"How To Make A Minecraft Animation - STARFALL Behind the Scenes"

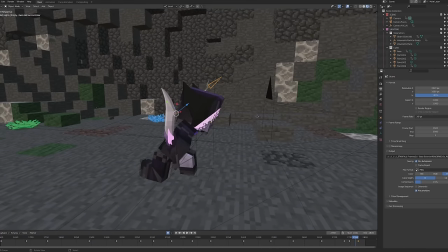[37:15]
There's a controller that when moved, it changes the effect on the helmet.
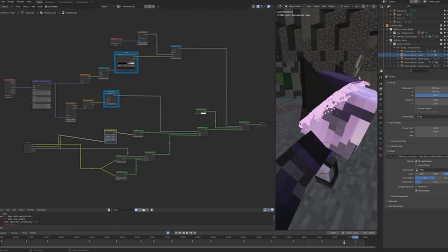[37:19]
And there's this emissive kind of line that sits between the transparent area of the helmet and the solid section,
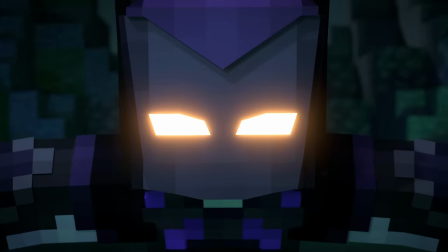[37:26]
so that it's this nice, like, glowy transition. And then, the fights begin.
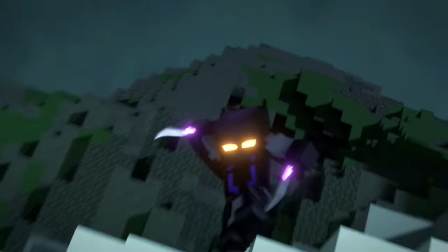[37:32]
These were, of course, done by myself and nobody else, and I'm so good at fighting.
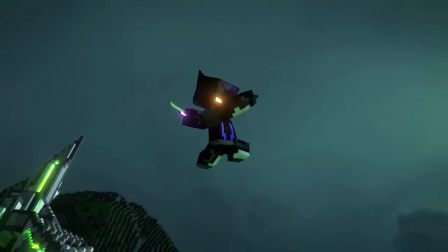[37:37]
It was all done by Zillion. The sections in between the fights were done by Chico, Sims, Outline and Pixel.
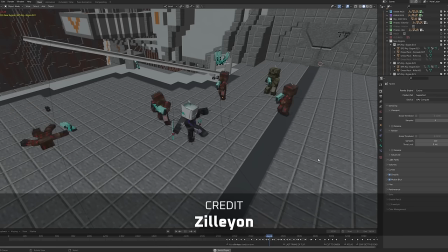[37:44]
We spent a long time discussing how we wanted the characters to fight, with Kira being much more stylish and acrobatic, with Owen playing more of a support role.
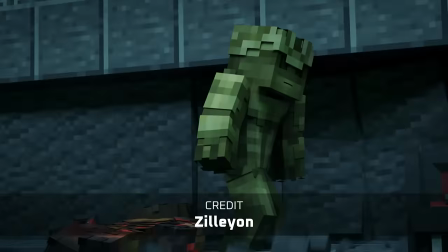[37:54]
It was important for the Dread Pack to also feel like a threat, so they get the upper hand at various stages during the fight.
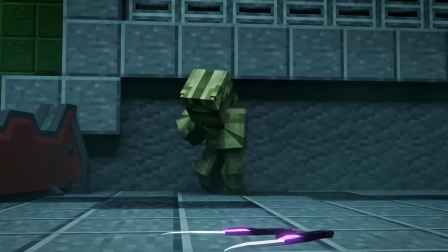[38:00]
The Raptars were similar to the Brutes from Halo, as they enter a rage mode when they lose their weapon and charge their enemy.
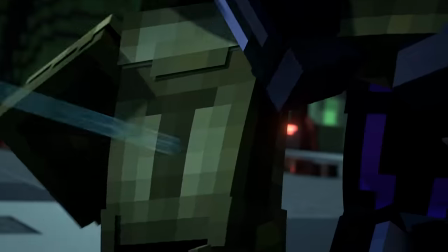[38:07]
The raptars also had a weak spot in their back, which was the only way to kill them.
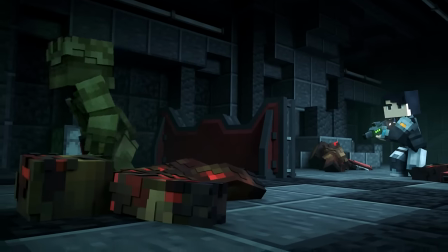[38:11]
This wasn't really made as clear as I would have liked, but every time that one is killed, it's always in the back.
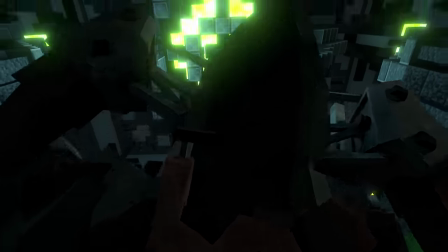[38:18]
Apart from this guy, who now has to start a new life underneath the mech. Maybe that could be a spin-off story.
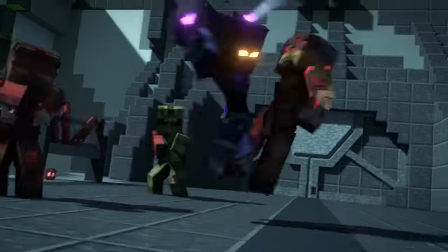[38:24]
The bygones served as the grunt fodder, since they're based on bugs which would overwhelm enemies by their sheer numbers.
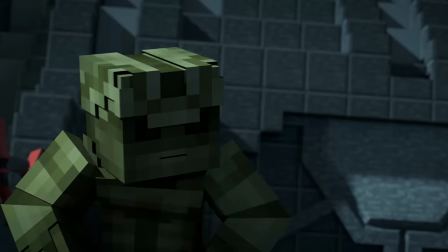[38:31]
They served as the main bulk of the force, with the raptars acting more as leaders of the pack.
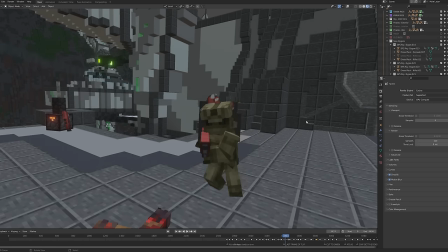[38:36]
Owen's sniper beam was a modified version of the one from Worlds Apart to save time towards the end, honestly,
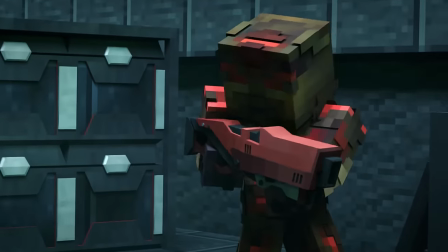[38:42]
and his rifle, along with every other blaster in the animation, shot these long, emissive bullets that were keyframed by Zillion and Pixel.
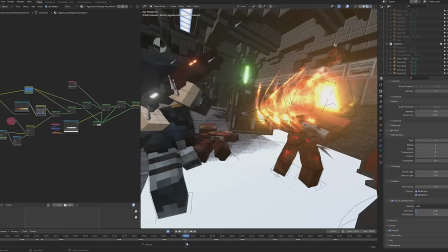[38:50]
His shotgun effect was an edited scattershot song effect that served as a fiery shotgun blast.
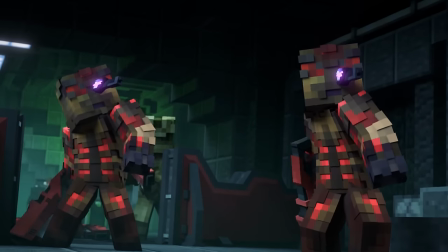[38:57]
Kira's magnetic daggers played a huge role in her fighting style. It gave her a lot of freedom to control the fights.
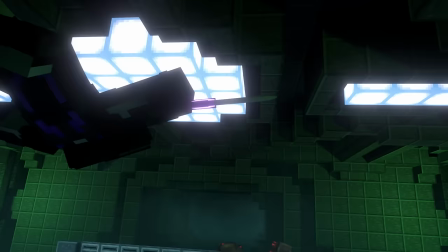[39:03]
I gave Kira this signature pose that she uses about halfway through the fight, which gave her a bit of style to her kind of fighting style, I suppose.
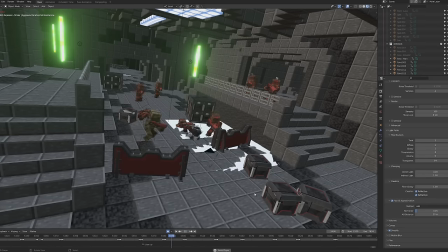[39:12]
It was key to show them working together, like this was natural for them after being a team for years,
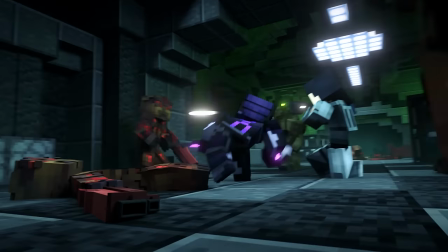[39:17]
which is especially prominent in the final bit of combat for that section.
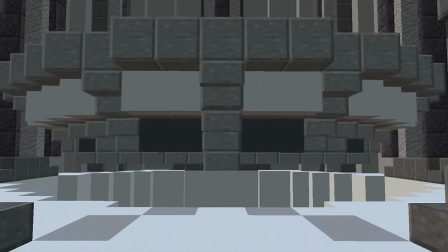[39:21]
The interior lighting for all scenes inside the station consisted of the energy harvested casting green light from the corners,
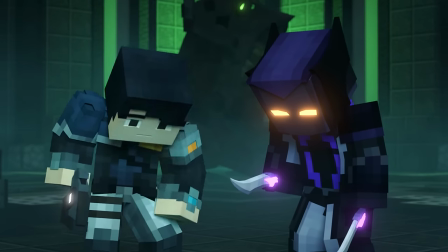[39:28]
with some blue point lights to fill in the gaps. When we head upstairs, we get a nice bit of banter between Owen and Kira before introducing the mech.
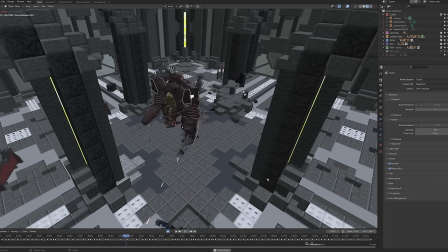[39:37]
I really wanted a boss fight to top off this part of the action and design the map almost like a boss room because of it.
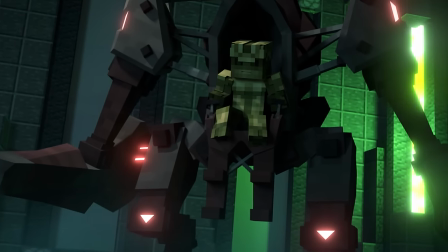[39:43]
Planning out this fight took us a long time.
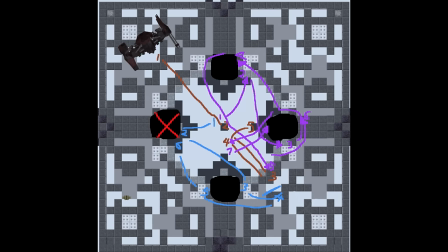[39:46]
Zillion and I had several calls and we drew on this kind of top-down map of the room with all these little coloured lines
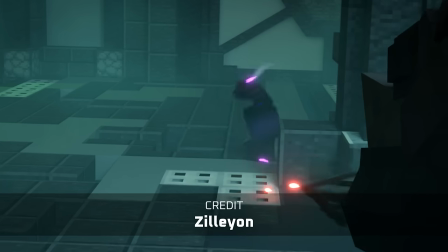[39:54]
to show where the characters will be at certain times. and the goal was really to have each character distract the mech so the other could get an attack in.
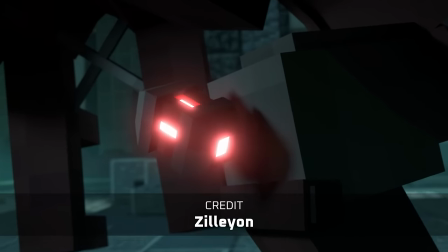[40:03]
As Kira kind of stole the spotlight in the previous scene I wanted Owen to be the one to finish off the mech.
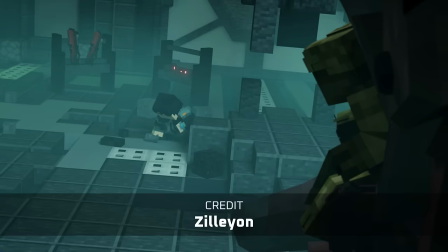[40:08]
I sometimes like to mix in a bit of humor into the fights especially since Owen is more of a playful character.
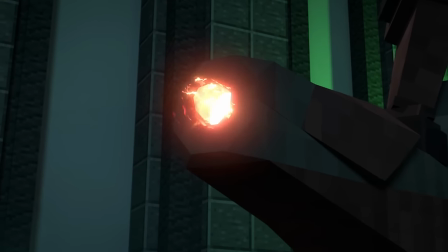[40:14]
The mech's minigun was a particle system and the cannon used similar design to the one that the stridership used in the opening.
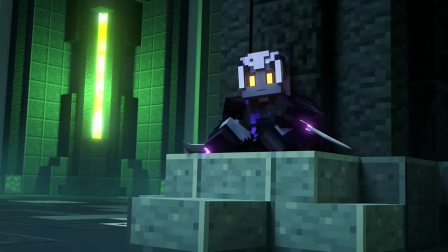[40:22]
Finn helped out with the rigid body simulation after the pillar was destroyed. To be fair I just like changing the environment in fights, it makes it a bit more dynamic.
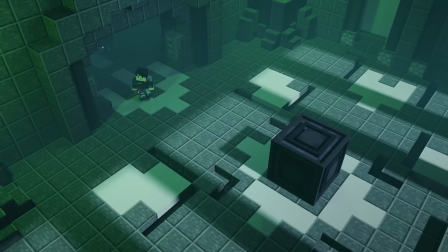[40:31]
When the fight dies down, they find what they're looking for.
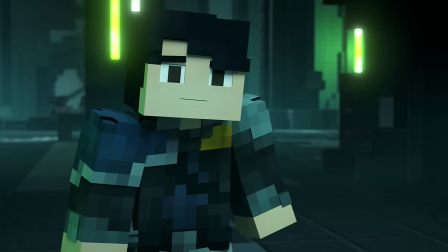[40:35]
I left this room empty apart from the asset to really highlight what was in the center.
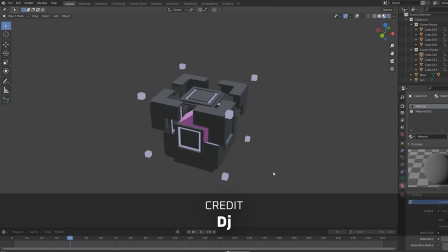[40:40]
The asset, or EMP as we later discover, was modeled by DJ.
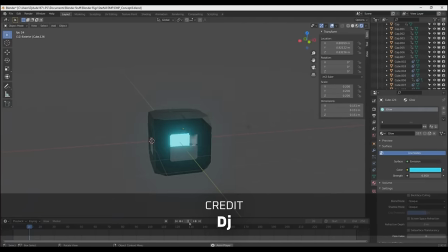[40:45]
He also did the rotating glowing purple effect on the interior, along with the crate opening sequence.
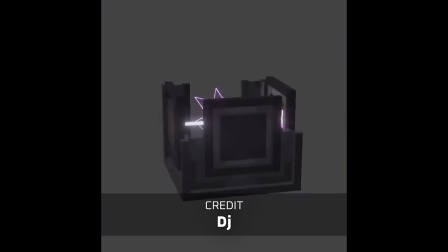[40:51]
It has this kind of emission that it turns on when it starts to scale down and looks a little more digital.
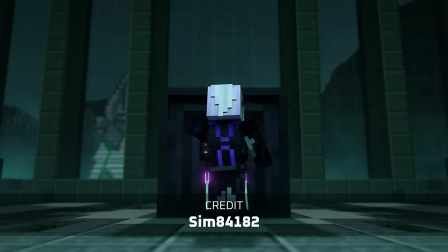[40:58]
This is when things really start to get suspicious, as Owen starts to notice that something's just not quite right with this whole thing.
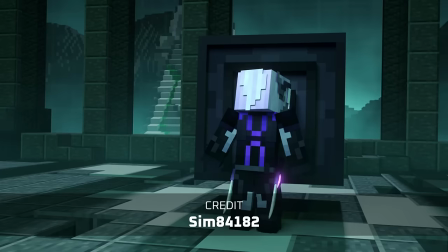[41:06]
It was animated by Sims, who was able to get that kind of subtle sussy vibe across really well.
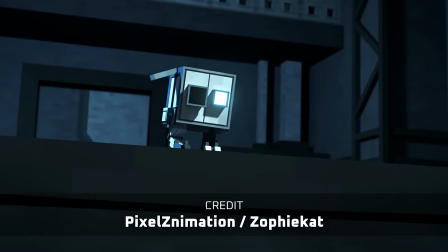[41:12]
As things quieten down, we're met with just a little bit more danger. This part was animated by Pixel, with Chip done by ZofiCap.
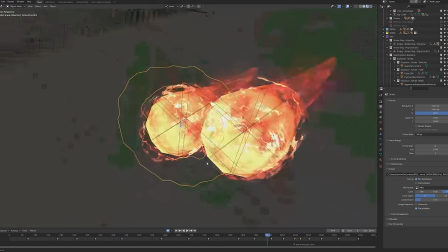[41:20]
The drone projectiles were taken from the opening as this scene was done about two or three days before the release,
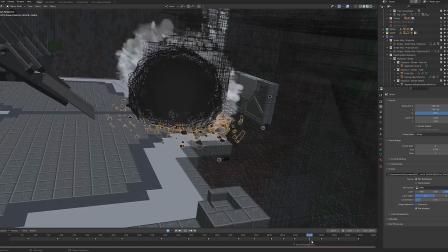[41:27]
with the explosion being made up of a similar set of elements from the opening as well.
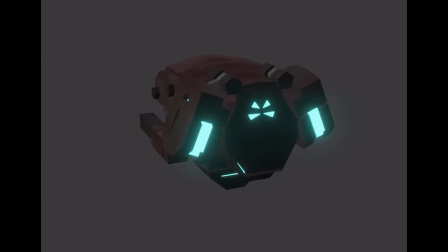[41:31]
The drones themselves initially had blue lights along with the mech, but I thought that there was just too much blue in the animation already,
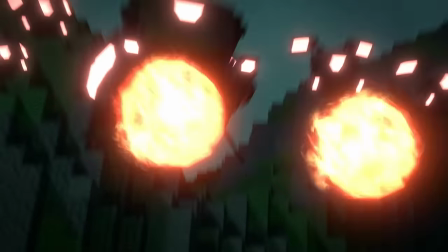[41:39]
so I made them red, which also matched the Dread Pack's colour scheme a lot better.
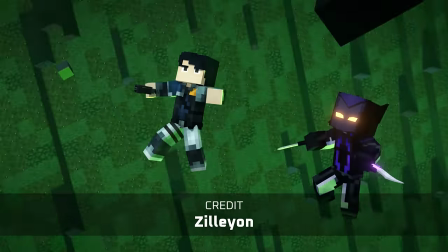[41:44]
This fight is probably my, I don't know, I like all the fights, but it might be my favourite.
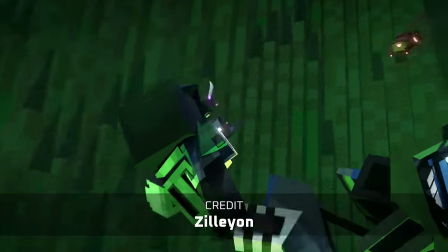[41:50]
I temp-scored the entire scene with the original Vindicator song that After Infinity made,
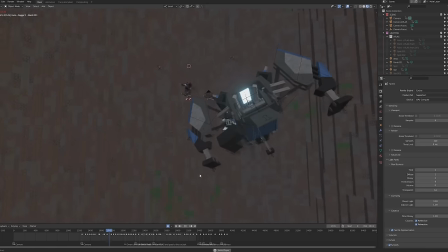[41:55]
as the structure of the fight was pretty complex because it cut between the different characters, and then it cut between the perspectives of the Atlas as well as Kira,
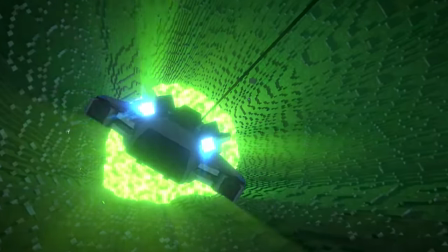[42:03]
who was trying to get the EMP into the back of the Atlas. The pit was extended thanks to a technique that Finn suggested where I took a cylinder,
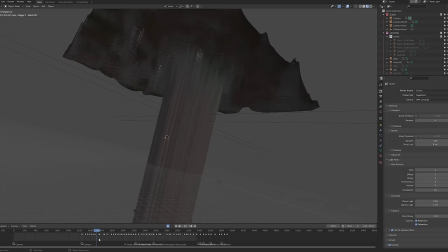[42:11]
I hollowed it out, and I applied a remesh modifier. the map was keyframed up every camera cut to fake the true depth of the pit.
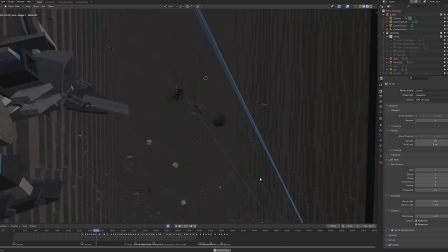[42:19]
I did notice that they weren't falling very fast and I could have keyframed the map to go even faster and maybe extended it a little bit lower.
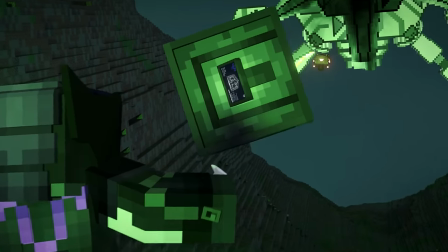[42:28]
Lighting this was a little different to before I didn't use a point light instead I used a green area light that cast light pretty evenly from the base
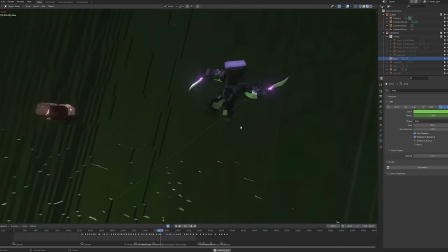[42:37]
and then I used a blue sun lamp that was pointing pretty directly down and then I made the map above not cast any shadows so
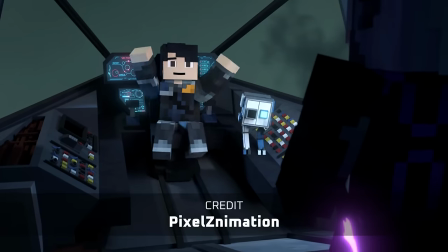[42:46]
that I could have a nice even lighting underneath. After all the adrenaline it was time to slow things down.
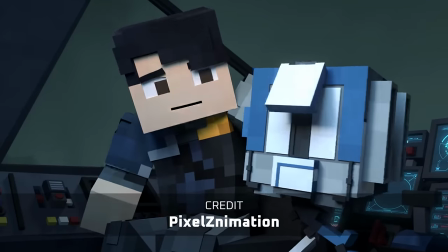[42:54]
This part was animated by Pixel and we kept the aftermath pretty quiet to allude to something sinister lurking beneath all the fun,
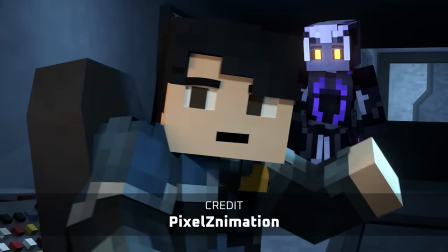[43:02]
giving them one final playful exchange before Kira accepts what she has to do.
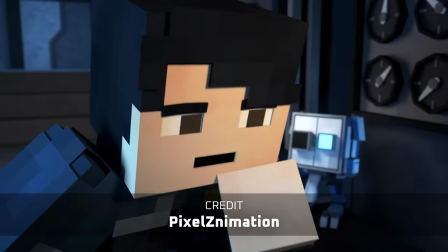[43:07]
The final sequence was the one that I'm most proud of. It was crucial to pace this part appropriately,
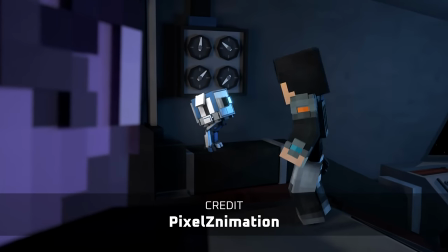[43:14]
starting with that equilibrium and slowly adding more and more hints of tension until the big moment happened, which I'll get to in a bit.
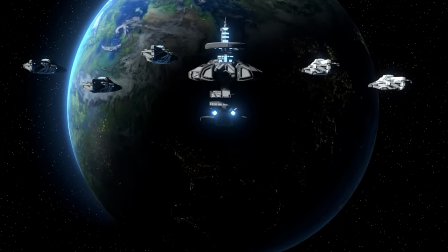[43:22]
The planet was again made from the space VFX course,
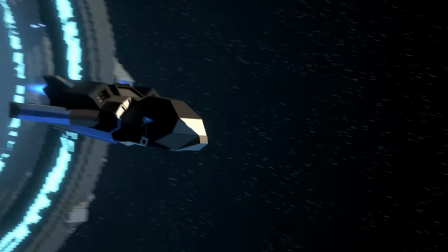[43:26]
but the warpgate effect was toned down a bit for ships exiting instead of entering, also due to time constraints honestly.
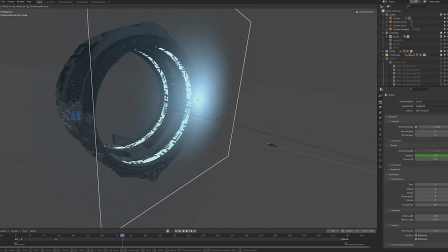[43:32]
It still had the emissive cylinder for the beam when it comes in, but I used 2D planes to light it up when the ships fly through.
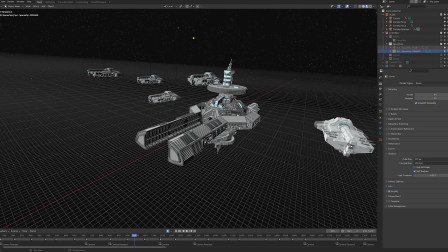[43:40]
The lighting was similar to the spaceport scene, with an orange key light and a blue fill light.
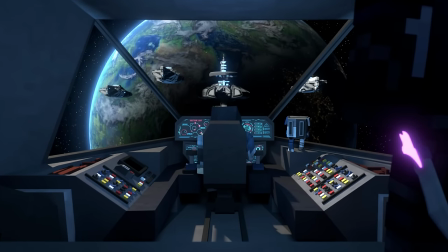[43:45]
This scene was made up of four different render layers, since I wanted the planet, the Arcturian ships,
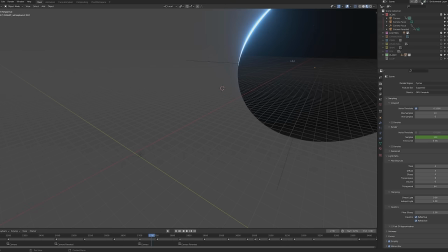[43:52]
the Saimari ships and the Atlas plus the interior to have different lighting setups.
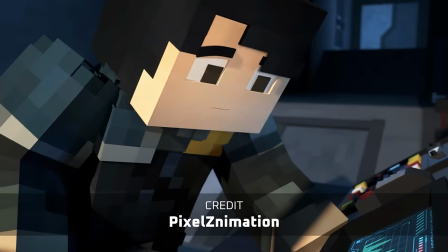[43:57]
The compositing was just a mess. I gave this scene to Pixel, who executed it brilliantly.
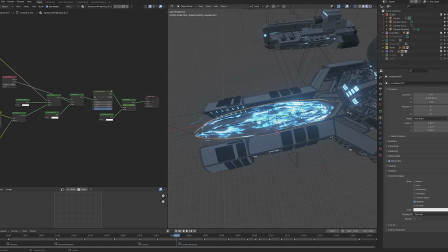[44:03]
The Railgun effect was made up of Kira's ritual effect turned blue, and the animation of the texture sped up, as well as the flame from the Atlas engines.
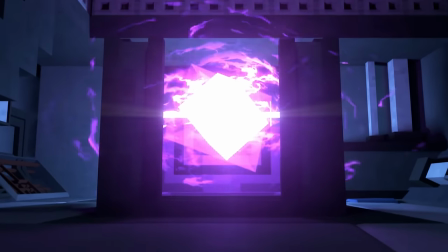[44:12]
Kira's EMP also had the ritual effect added later on in the activation, to show that it was becoming more chaotic as it was building up to the blast.
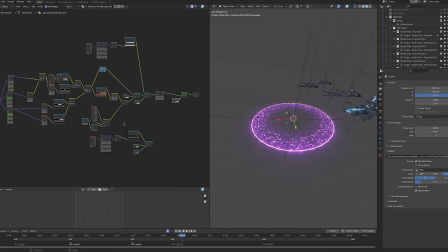[44:20]
The actual EMP blast was created using several circles, with electrical noise textures that I scaled up and faded out over time when it went on.
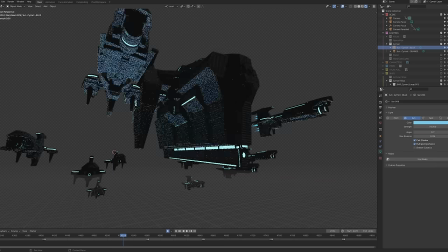[44:29]
When the Saimari ships arrived, I gave them a really bright light underneath,
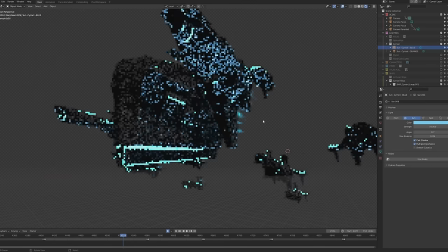[44:34]
which made them look much more sinister, as the fronts were mostly completely black.
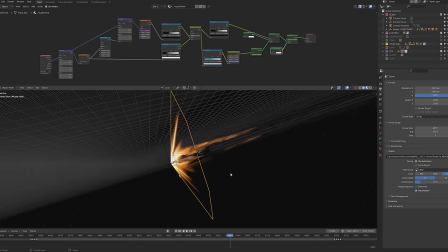[44:39]
The Atlas re-entry burn was a combination of the engine effect that I've been using, and a part of Thomas' muzzle flash effect that he used in Cyber Heist.
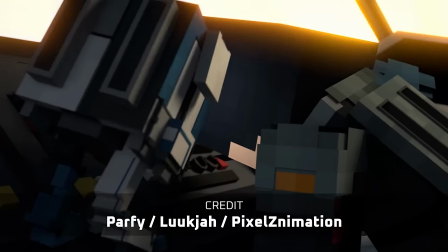[44:48]
This ending sequence was animated by Parfy, with faces done by Luke, and Chip done by Pixel.
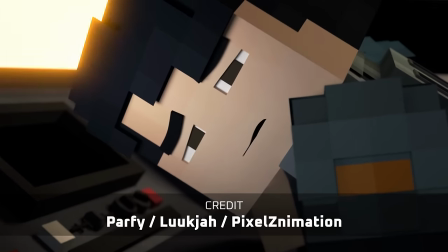[44:54]
This whole scene on the planet was the laggiest, glitchiest, most crash-inducing scene I've ever worked with.
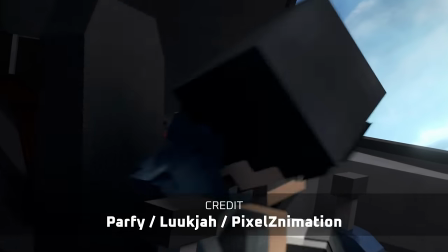[45:01]
The map was huge, the floor mist was really laggy, but honestly, I think it was worth dealing with because I'm super happy with the lighting.
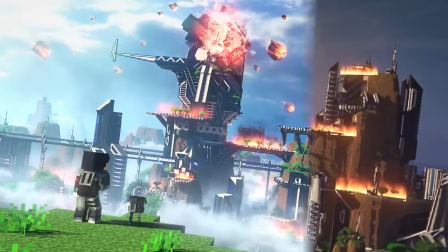[45:10]
Initially, it was much more of a sunset mood, but I really wanted a bright and sunny, lush environment to completely and utterly destroy.